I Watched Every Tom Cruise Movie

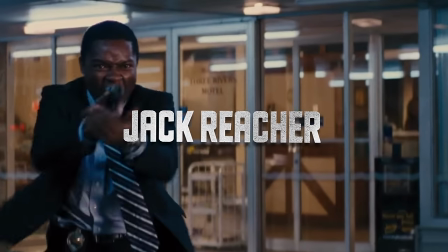[41:32]
With Jack Reacher, I expected generic action. That's not what I got.
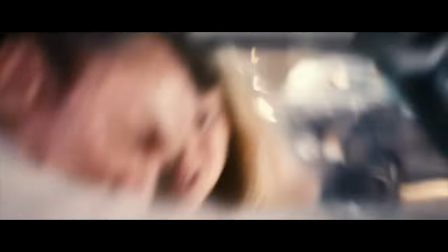[41:39]
The movie stays afloat because it refuses to be bogged down by the trite habits of Hollywood action.
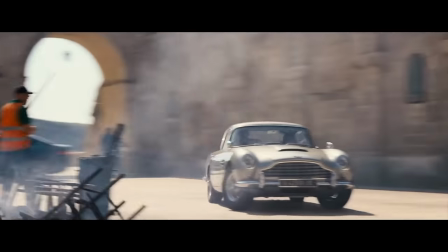[41:44]
Bland music is one of the most efficient ways to kill an action scene.
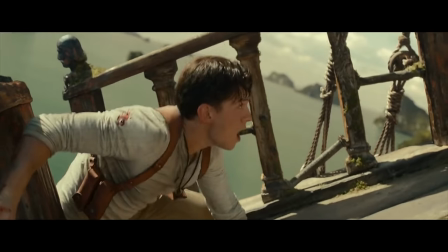[41:51]
Intended to create a sense of urgency and excitement, instead it suffocates every frame into monotony.
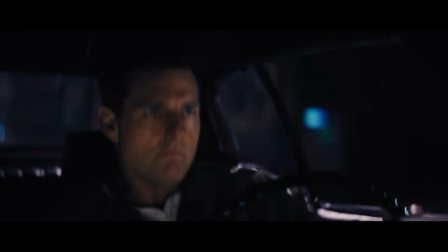[41:57]
One of the many surprises of Jack Reacher is the choice to not have music at all.
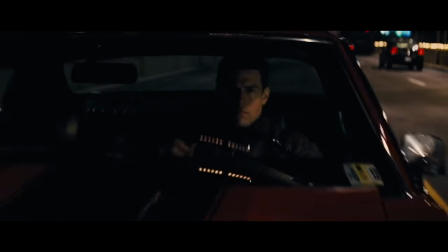[42:04]
It isn't boring without music because the sound design is constantly shifting as the camera switches perspectives.
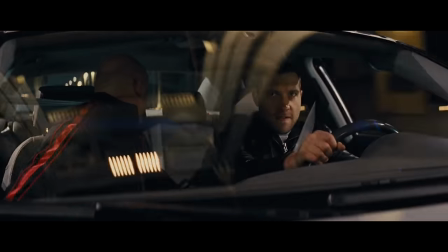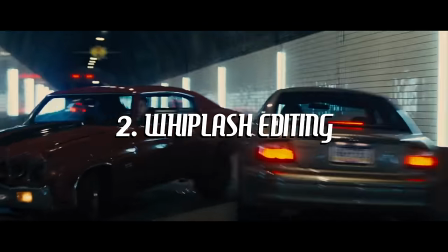[42:16]
The editing throughout this film is also surprisingly patient.
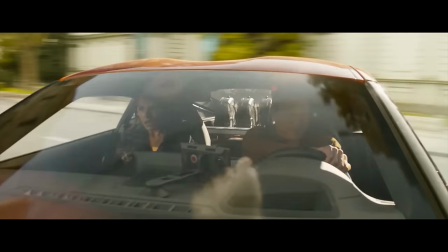[42:19]
Most Hollywood action movies edit at a breakneck pace, cutting every 3 seconds even when there isn't any action.
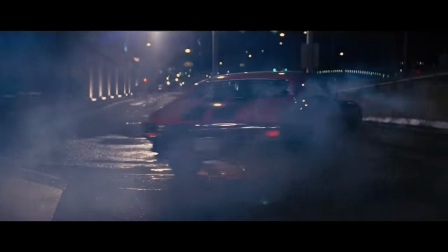[42:26]
Jack Reacher takes its time, lingering on each composition, building up the tension and giving us time to think about the unraveling mystery, which is also gripping.
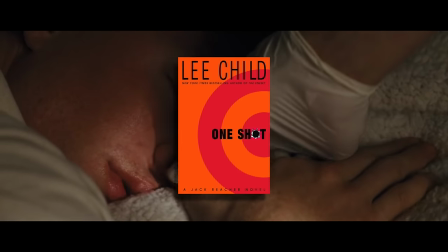[42:34]
A worthy adaptation of Lee Child's novel. The one thing the action is missing is stakes.
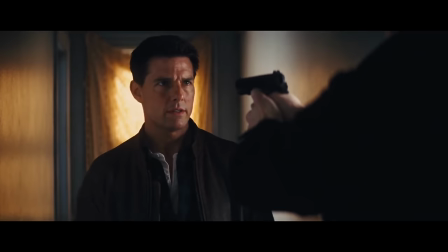[42:39]
Jack Reacher never makes a mistake or is in danger.
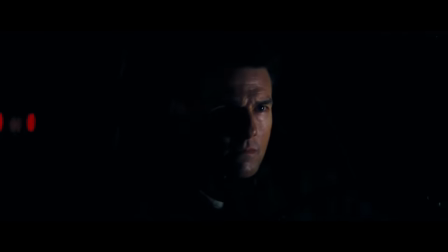[42:42]
None of the characters are given any dimension, so it's easy to appreciate the technical aspects, but hard to be invested in the story.
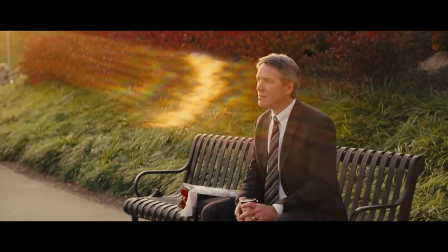[42:48]
Almost all of the casting is really great.
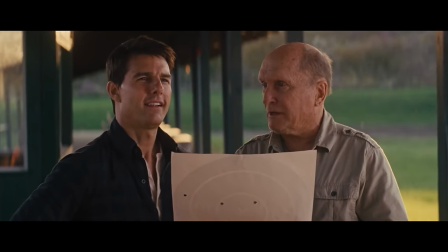[42:50]
I especially love the smaller roles, from Robert Duvall giving us a Days of Thunder reunion to Werner Herzog, who is criminally underused and underwritten.
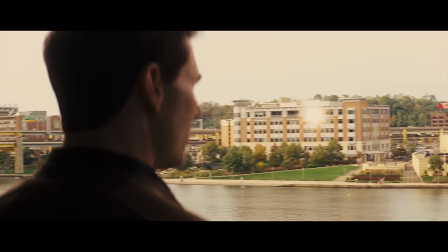[42:58]
The one casting choice that does not work is also the reason why I watched this movie.
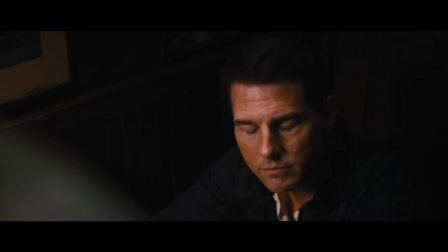[43:03]
Tom Cruise still does not work, not only because he doesn't match the physical description of the character,
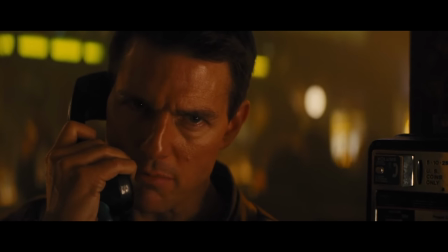[43:08]
but because he can't be compelling in this version of an action hero. Luckily for Reacher fans, the new TV show features Alan Ritchson,
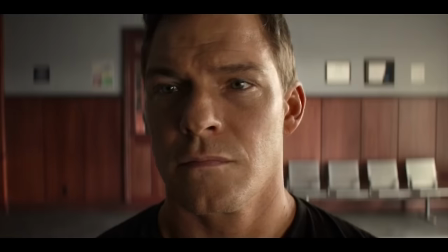[43:16]
who is an absolute house of a human being and sells the quiet, clever army man much more captivatingly.
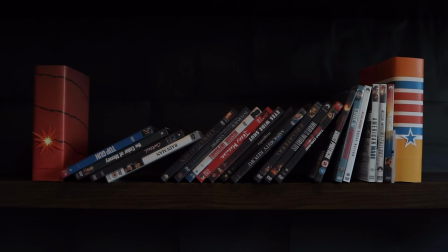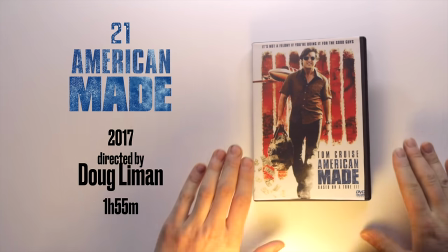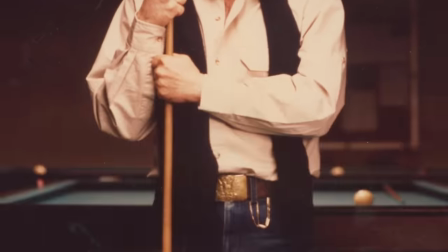[43:36]
American Made is more indebted to Scorsese than the Tom Cruise movie directed by Scorsese.
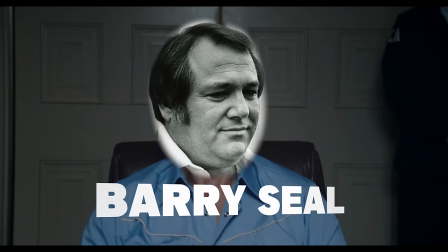[43:40]
It tells the true story of conman aviator Barry Seal in the manner of Goodfellas and Scarface.
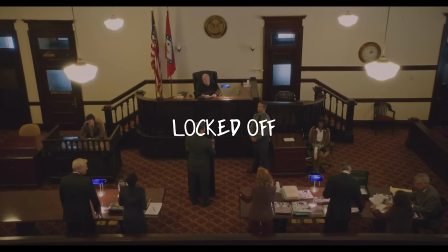[43:45]
The visual style is wildly inconsistent. It swaps between locked-off shots and succession-style handheld.
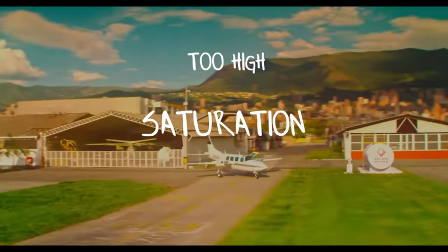[43:51]
It ranges in saturation from too high to too low, but never just right.
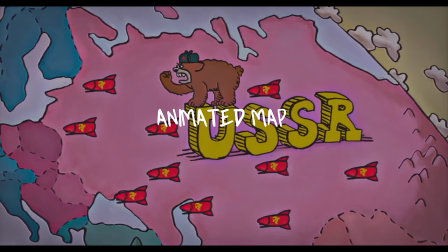[43:55]
Sometimes the historical explanations have a goofy animated cartoon map, sometimes a plain one full of PNGs.
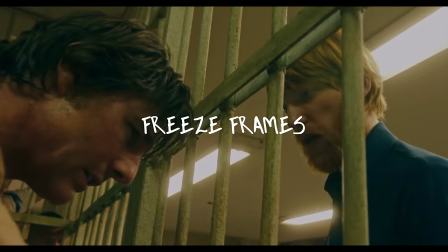[44:01]
The zooms and freeze frames are awkward and clearly the result of decisions made in post.
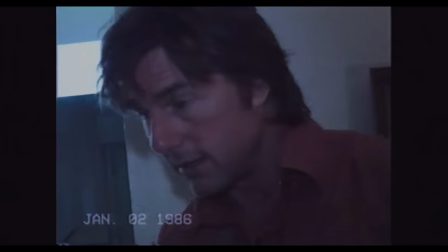[44:05]
Okay, you can stop now if you want, because, believe me, shit gets crazy from here.
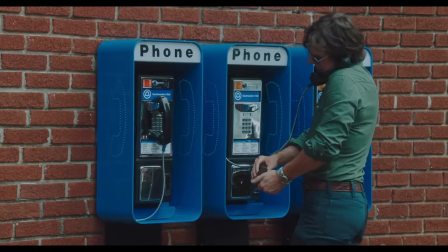[44:13]
Despite these clumsy stylistic flourishes, American Made is more fun than the average Scorsese ripoff.
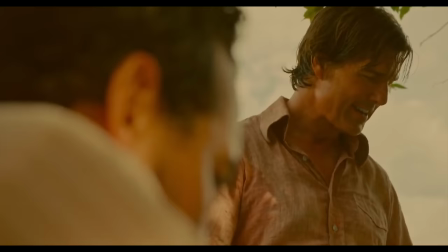[44:18]
It gets by on two things. One, Tom Cruise's performance, where he exhibits his signature charisma, the dangerous smiling maniac.
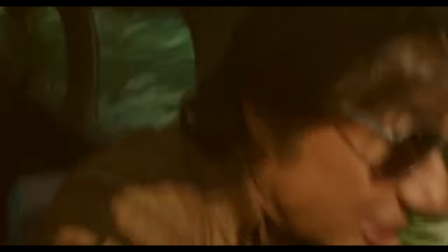[44:25]
And two, Barry Seal's antics, which are dumb entertainment in the movie and certifiably insane in the context of real life.
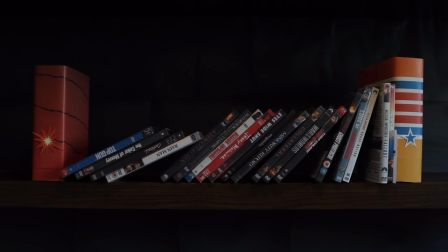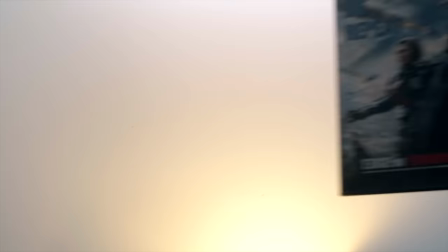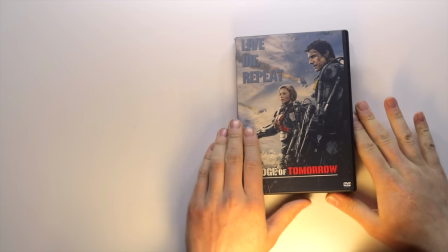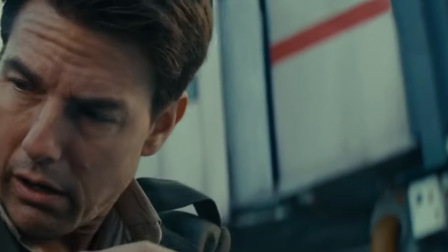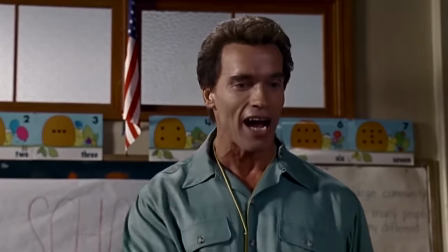[44:57]
All of the best action stars are also really great at comedic timing. Just look at Arnold or Jackie Chan.
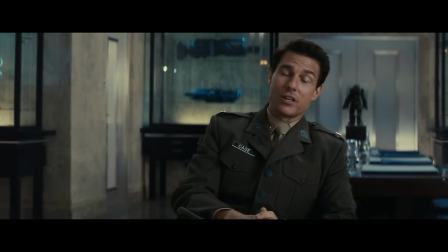[45:03]
Tom Cruise is no exception, and this is one of his funniest roles.
While it is an honor, General, I'm afraid I'm gonna have to decline. Can't stand the sight of blood. Not so much as a paper cut.
This time, he's a phony officer who has never seen combat, gets drafted, then dies.
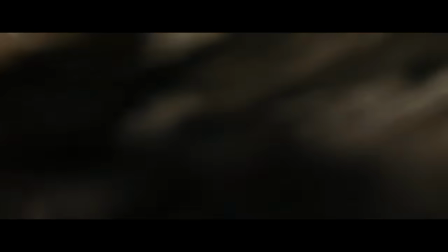[45:23]
And then he wakes up and dies again and again and again.
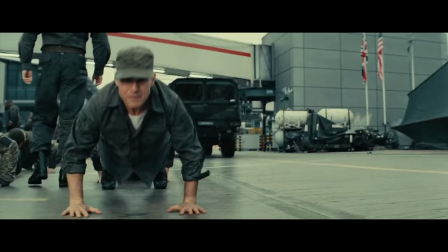[45:28]
And the movie is an inventive comedy that uses Tom's comedic skill and the mechanics of the time loop to tell some brilliant jokes.